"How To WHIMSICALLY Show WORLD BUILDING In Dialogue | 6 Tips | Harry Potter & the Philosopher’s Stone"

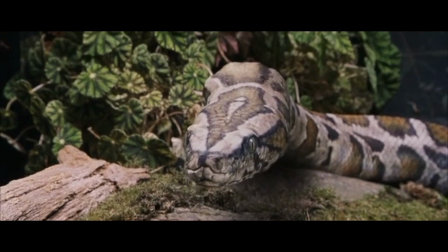The snake is actually reacting to Harry as if they're having a conversation.
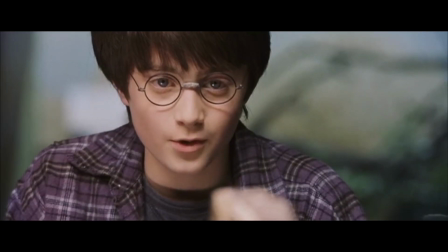This is very, very subtle world building to touch on the magic that Harry has, and a hint of foreshadowing.
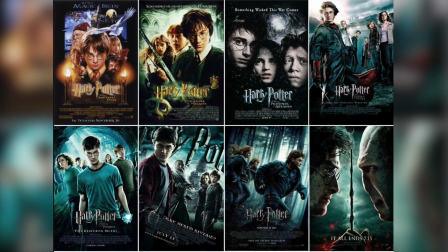And if you're really interested in what this power is, well, it convinces you to want to watch all 8 movies to find out.
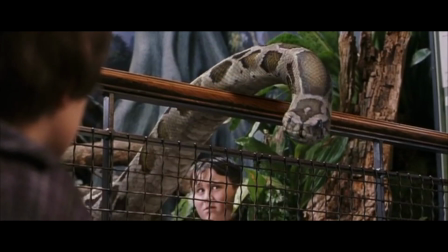The snake actually saying, "Thanks," is just the cherry on top to the scene, aside from Dudley being put in the cage.
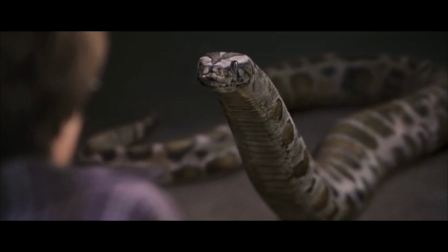Now, it's not clear if everyone can hear the snake speaking English to Harry,
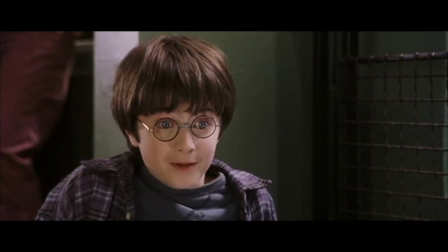or if this is meant to be just between Harry and the snake, but we'll assume the latter considering how special Harry is.
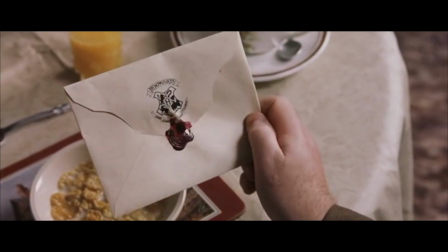We're going to skip a few scenes which basically shows how Harry's been receiving invitations for Hogwarts,
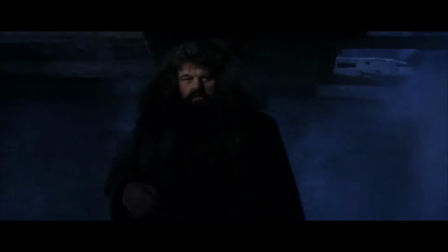and then on the day of his birthday, Hagrid personally comes to fetch Harry, which, by the way,
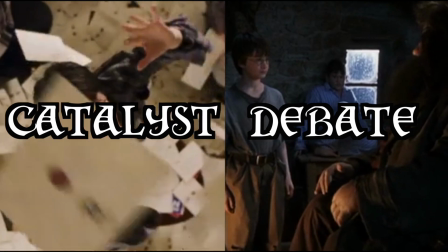according to Save the Cat, these scenes are the catalyst and the debate beats of your story.
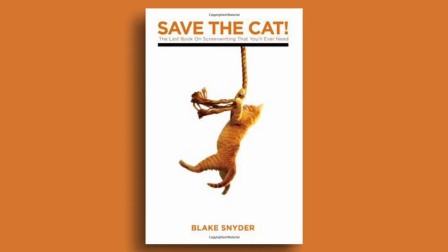Now, if you haven't heard of Save the Cat, then what are you doing? You need to go check it out.
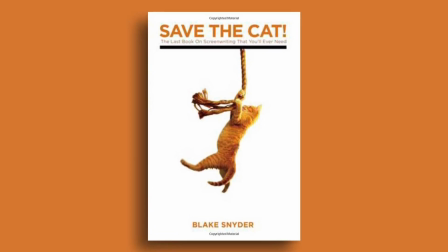It's a fantastic book. But the author talks about a scene being a catalyst and a debate.
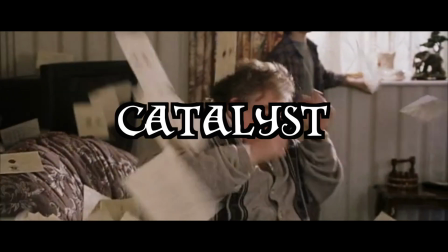A catalyst basically kickstarts your main character from their old world and pushes them into their new world or their new reality.
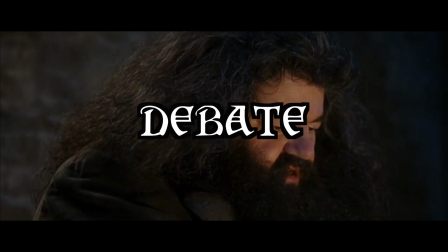The debate happens right after the catalyst, where your character needs to have a conversation and maybe get some more information
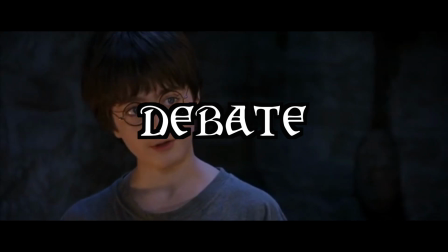and really think about whether or not they want to pursue this new reality or new world or not.
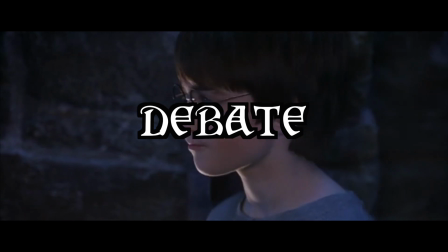But eventually they're going to go into the new world regardless.
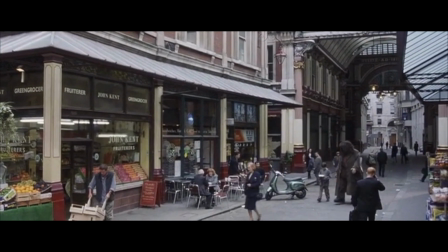Now, these scenes don't really have any particular dialogue I want to focus on, but you'll notice that in this scene is how the dialogue is used for exposition.
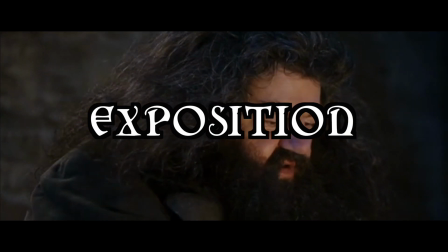Exposition is when the character are explicitly telling the audience information to lead event.
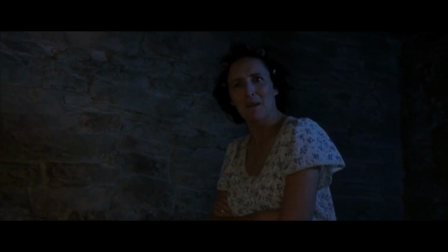Sometimes exposition isn't a great way to go on and can lead to what's called an exposition dump,
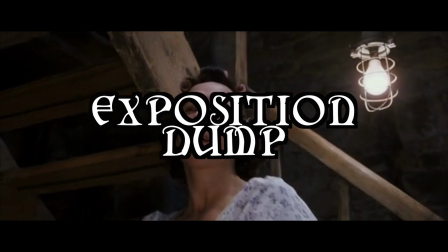which is when your character gives too much exposition for it to feel natural.
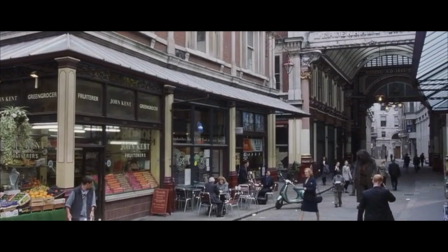However, this scene does a great job at not being an info dump for one major distinction.
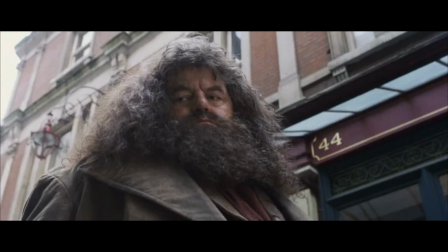Exposition has to be necessary information for the audience, and by extension, the characters to learn at this very moment.
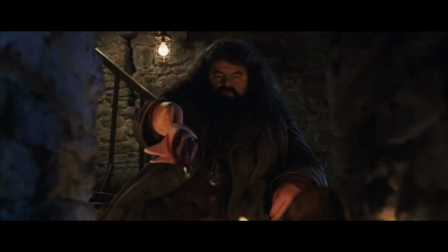Alright, back to Act 2. Before we continue, we're about to discover essentially an alternative world called the Wizarding World.
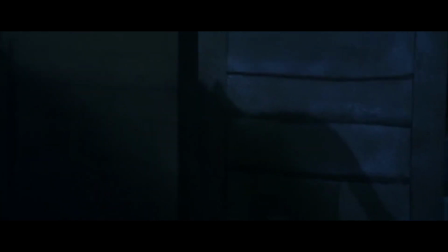Now, you need to stoke your audience curiosity. See, we've heard about this alternative world, but we don't know if that's where we're going right now.
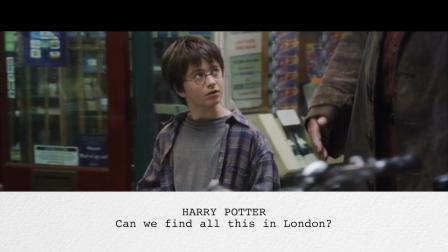But when Harry says, Can we find all this in London?
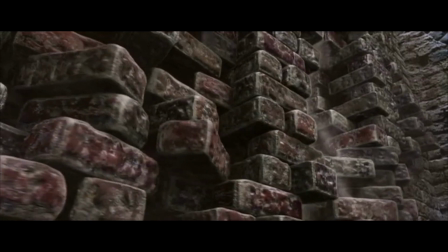If you know where to go. now we're getting hinted at something unique is about to happen.
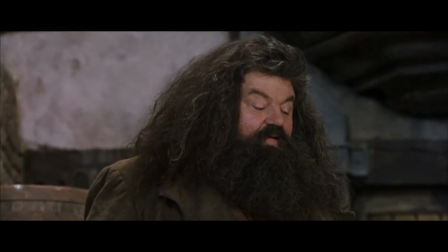Trying to lead your audience and get them excited can do more good than simply dumping your characters into a B-story world.
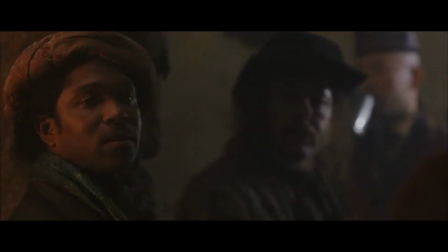Bless my soul. It's Harry Potter.
Once again, we're piquing some curiosity as to what's so special about our main protagonist.
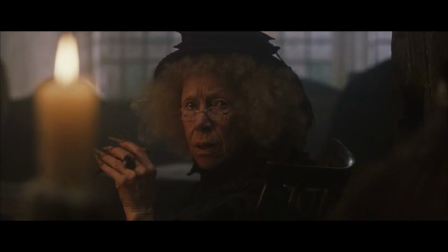Something is up and we want answers. Cue the exposition.
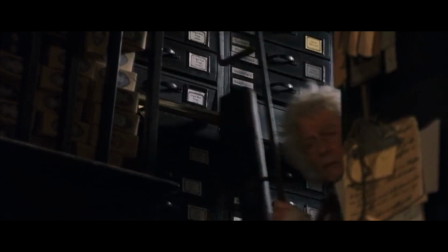This next scene is a lot of fun to watch because the information we learn in the scene goes hand in hand at letting us know about the world building,
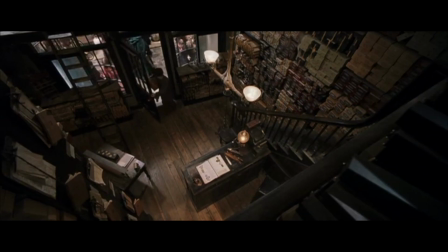plot, and some foreshadowing. We learn that this shop is where all the wizards and witches go to get their wand.
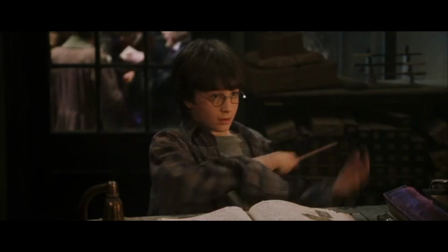Harry tries a few wands, but they don't sit well with Harry. Finally, Harry is handed a wand which seems to match Harry.
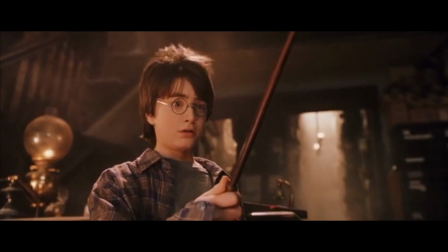However, then Ollivander adds, Curious.
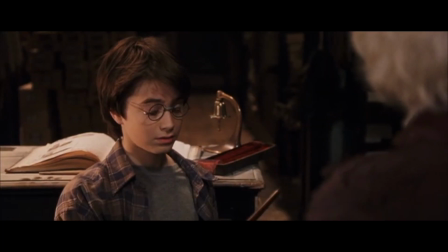Very curious. which naturally leads Harry to then ask,
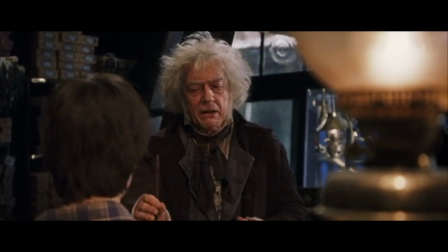Sorry, but what's curious? but Ollivander doesn't give an explicit information, We do not speak his name. but does tell us a bunch of information like this.
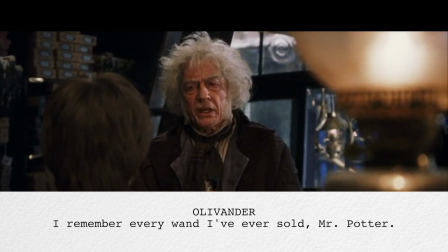I remember every wand I've ever sold, Mr. Potter.
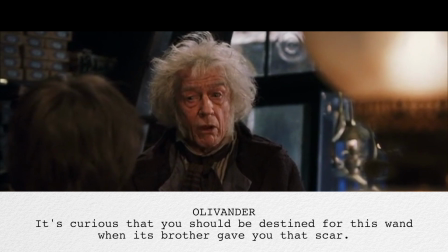It is curious that you should be destined for this wand when its brother gave you that scar.
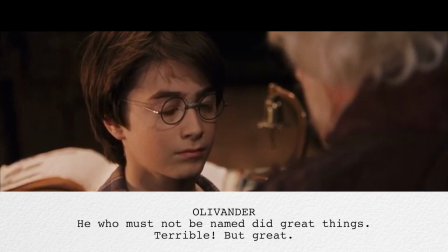But we can expect great things from you. He who must not be named did great things.
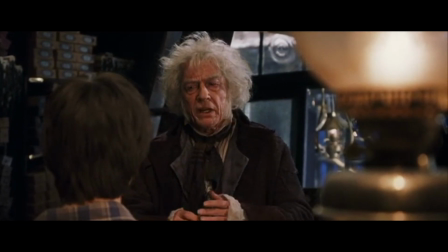Terrible, but great.
Which is not only a fascinating bit of world building info since we get to learn how wands are made,
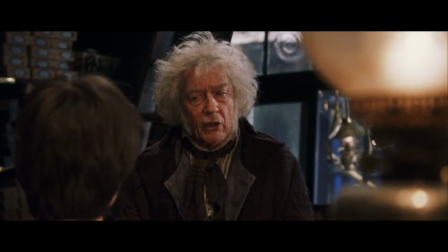but it also leads us into this foreshadowing and appropriate exposition, explaining how the two wands are connected.
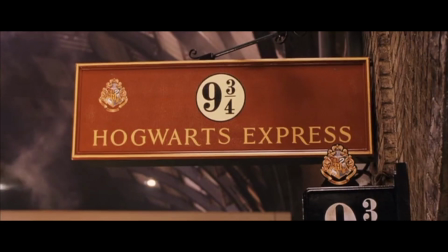Alright, after Harry gets all his stuff, he goes on a train to head to Hogwarts and he meets his new best friend, Ron.